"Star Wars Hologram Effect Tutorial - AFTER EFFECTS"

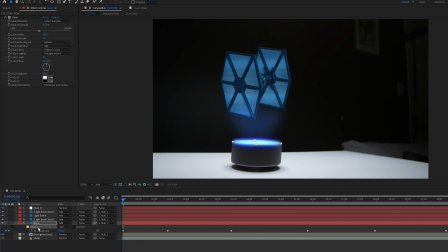496s
Deleted the mask and created a new one that was around the entire alarm clock.
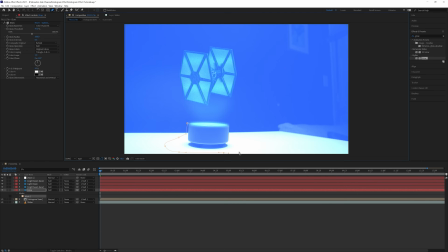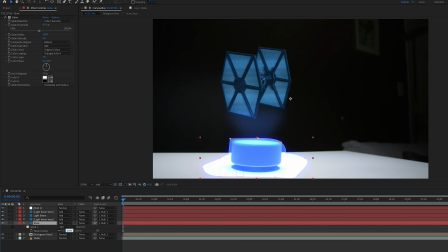506s
I then increased the feather on this mask way up to about 600. I also dropped the opacity on this to 30%, and this created an overall glow coming off of the hologram. After that, I selected the hologram lines layer and created a mask around the TIE Fighter
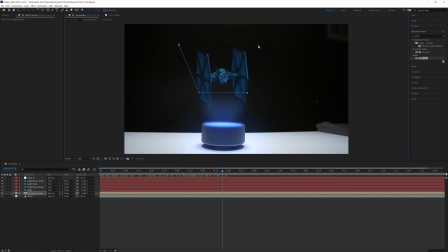521s
that was angled to line up with the light beam and to where it cut off a little bit of the bottom.
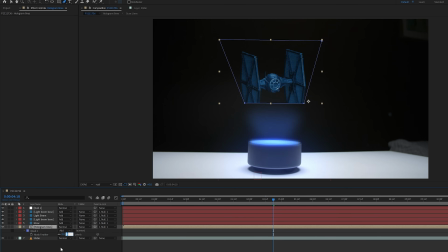526s
Then I increased the feather to about 170. I did this so that it looks like the TIE Fighter is blending into the light beam a little bit, like if that's the point where the hologram starts. Next, I changed the blend mode on the hologram lines layer to add. Then I added the glow effect to this layer and changed the glow threshold to 23%.
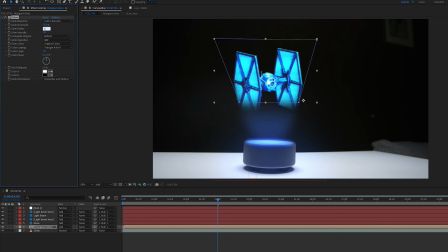545s
Glow radius to 100, and the glow intensity to 0.8. I also brought up the opacity, held down Alt, and clicked the stopwatch, and typed in the expression wiggle,
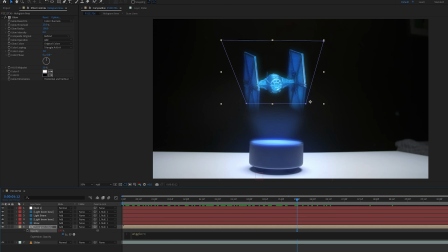556s
open parentheses, 5, comma, 20, close parentheses.
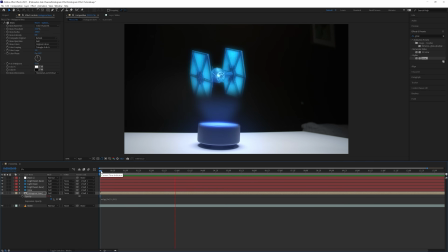561s
And this was to add a flicker to the hologram. And then for the last thing, I added a linear wipe animation for when the hologram activates and turns on.
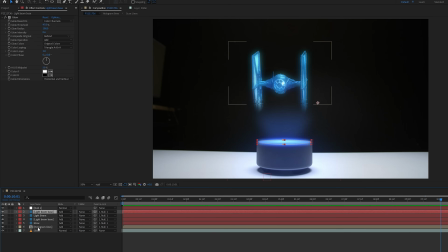570s
So to do this, I selected all of the light beam solid layers and the hologram lines layer. I did not select the glow layer because I'm going to animate this to turn on separately.
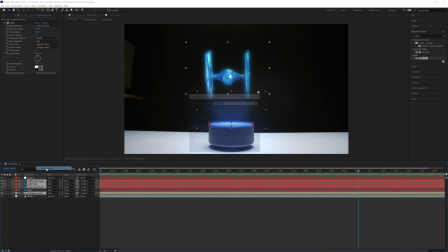579s
So I right-clicked and pre-composed all those together, naming it Final Hologram.
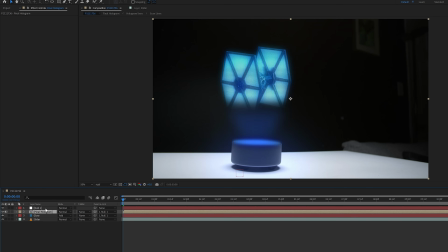584s
I made sure to change the blend mode on this comp to add and parented it to the null object.
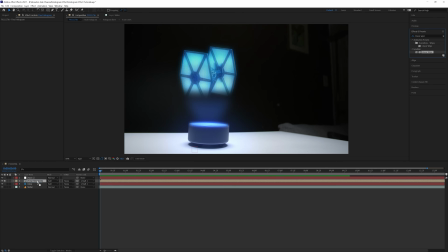589s
Then I added the linear wipe transition to the final hologram layer and changed the wipe angle to negative 180 degrees.
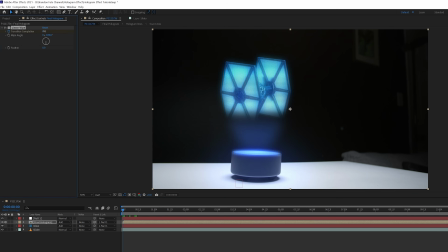597s
Then at the beginning of the clip, I created a keyframe for the transition completion at 100%, then went forward about 1 second and set it to 0%. I also set the feather on this to 100.
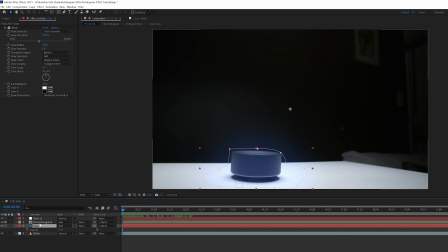608s
Then I selected the glow solid layer and brought up the opacity and keyframed it to fade in as the hologram turns on.
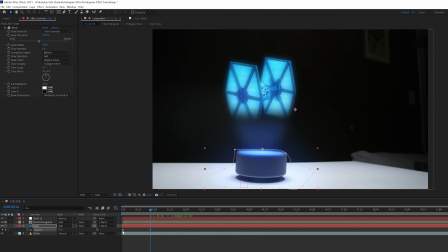615s
I selected both of those keyframes and hit F9 on the keyboard to turn them into easy ease keyframes so that they turned on smoother.
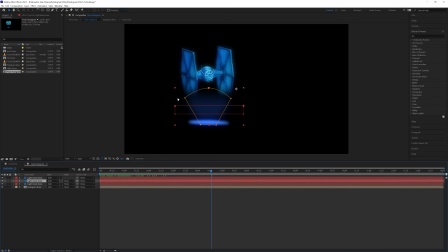622s
And really quick guys, I actually ended up adjusting the mask for the beam solid to go all the way up to the top of the TIE fighter instead of ending at the bottom. I thought this looked better and blended the light beam in more with the overall effect.
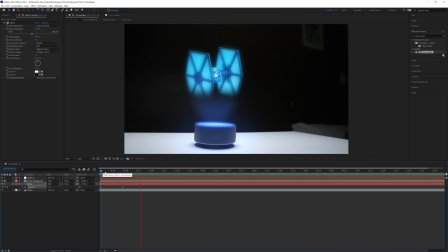634s
And then after all that, I was finished with the effect and had my final result.
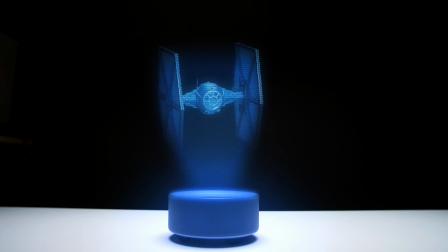643s
But alright guys, that's it for today's video. I hope you found it helpful. Thank you so much for watching, and I'll see you in the next one.
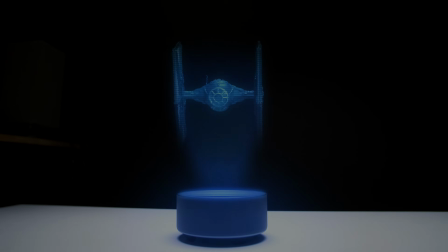650s
Peace.